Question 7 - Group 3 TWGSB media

The brief for our preliminary task stated that we should use continuity editing to cut a number of shots with varied angles,
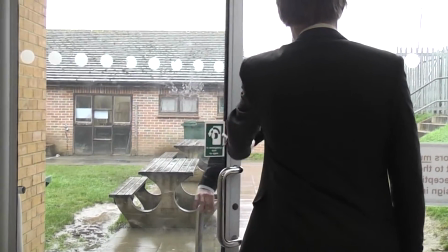(1:10)
distances and movements. It must also feature the 180-degree rule, walking through a door, and at least 2 lines of dialogue.
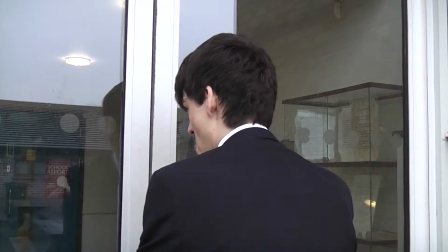(1:18)
We chose to create a parody opening of an American sitcom genre TV show. We hope that this will be creatively different from the other tasks that will be given throughout the rest of the course.
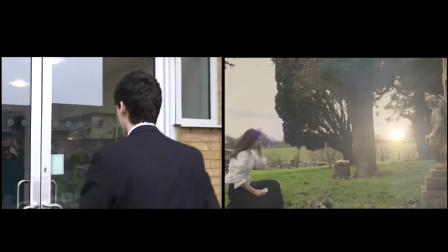(1:27)
We faced limitations in this preliminary task that weren't an issue with our final opening.
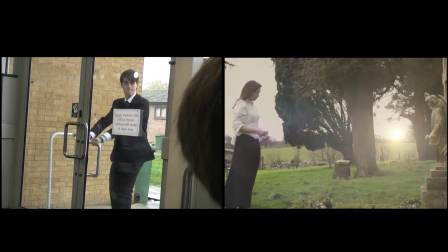(1:32)
These are things like not having much of a choice of costume, location or actors due to it all being filmed in school. In our opening, however, we did have a choice of location, costume and actor.
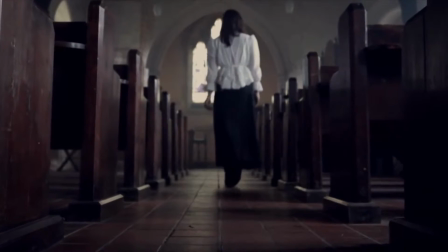(1:45)
We utilised this freedom to create an opening with a period style which was established by the choice of costume and location. The brief for the final film opening was to create the titles and opening of a new fiction film to last around 2 minutes. As a general rule set by the school, the genre was to be horror. We chose to make our opening in the style of paranormal and gothic subgenres,
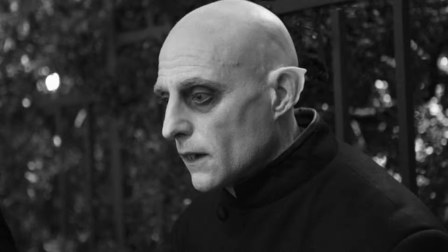(2:07)
inspired by some of the earliest horror films such as Nosferatu, and more recent films like The Woman in Black. In terms of planning, this was the first step that was far improved from our preliminary task. We started with some basic ideas and real examples which we developed into a story. To further prepare for the final opening, we did location recce's, we found an actress and we contacted people to borrow costumes.
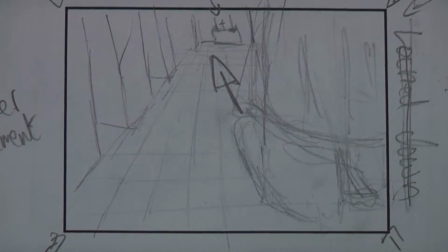(2:29)
We storyboarded and completed some genre-related tests filming in Wilderness Wood.
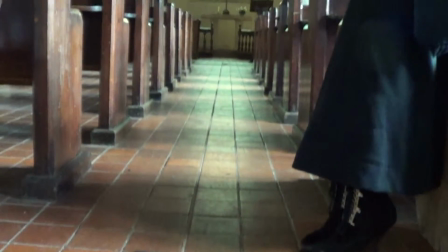(2:34)
We also managed to more carefully plan our shots, angles and camera movements for the final opening than our preliminary task.
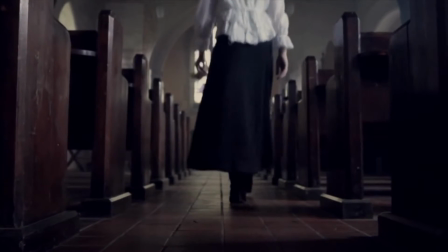(2:41)
And this planning definitely paid off with our final opening, including more technical and dynamic shots. There was very little recognisable narrative for our preliminary task. This was due to a lack of planning and shooting time we were allowed for the task. For the final opening, however, we were very careful to establish a strong backstory via our use of props and action,
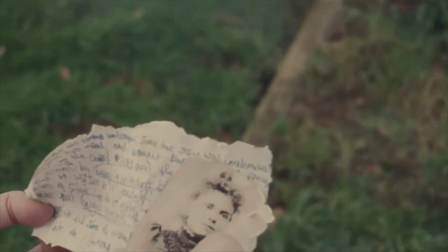(3:00)
in addition to trying to create a strong plot for the opening, which was concise enough to fit in around the 2-minute mark. The filming of our preliminary task was completed in around 40 minutes, which restricted our plot opportunities greatly. For our final opening, we managed to secure a 6-hour slot at our location. We could have done with longer still, or a second day on location, but this was still a huge improvement on the timings of our preliminary task. This allowed us to explore shot techniques far more.
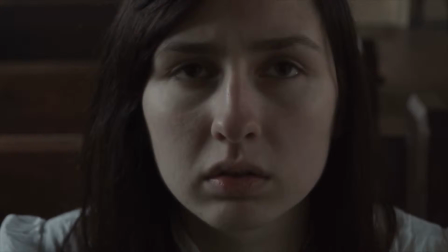(3:26)
We managed to include shots adhering to the rule of thirds, shots of various angles, including eye level, low angle, and shots which tracked and tilted. The editing of the preliminary task was almost as rushed as the filming, which gave us very little time to be creative with animation or different editing styles. For the final opening, the increase in editing time allowed us to improve our editing significantly, allowing us to create animated titles, colour composite the video, and effectively various cutting throughout the piece. One of the challenges we faced with the preliminary task, aside from the time restrictions, was planning the plot of the short sitcom genre video.
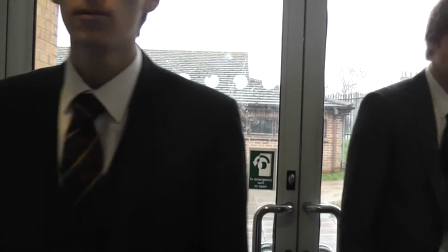(4:05)
To overcome this, we decided to fully parody the genre by creating a plot which made little sense.
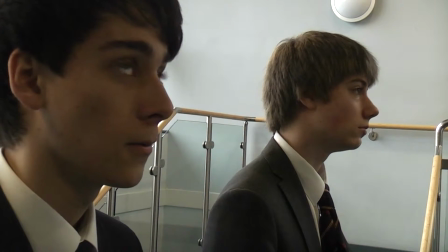(4:10)
We seemed to be aimed at getting cheap laughs. We think this was a creative solution to our problems. The final opening presented us with much larger problems. One of the most significant was trying to hire a church to film in on no budget.
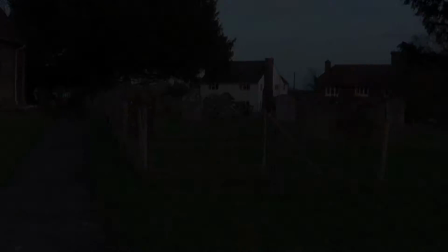(4:22)
We eventually found a conservation group that were willing to let us use one of their churches for a day's filming. We think the solution we found to this problem was much more organised than any of the solutions to problems that we had with the preliminary task. We have made a huge improvement in our work since the preliminary task. One of the strengths of the preliminary task was the use of music and the canned laughter to create the humour in the piece. However, the task fell down due to a lack of plot and a lack of shot variety. A strength of our final piece was our use of practical and visual effects to create suspense and appeal to the conventions of our subgenres.
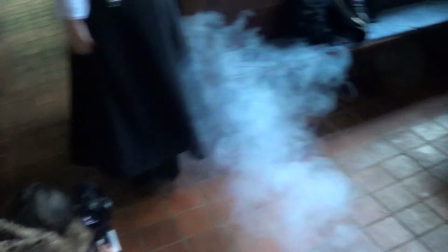(4:57)
This included our use of fog, title animation, and the mix of practical and visual effects involved in creating the hairlift sequence.
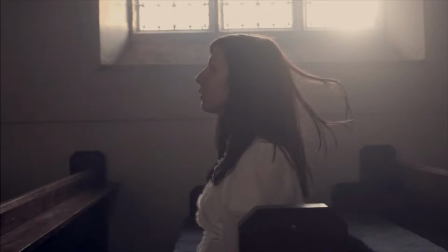(5:04)
Overall, as a group, we're really happy with our final film opening.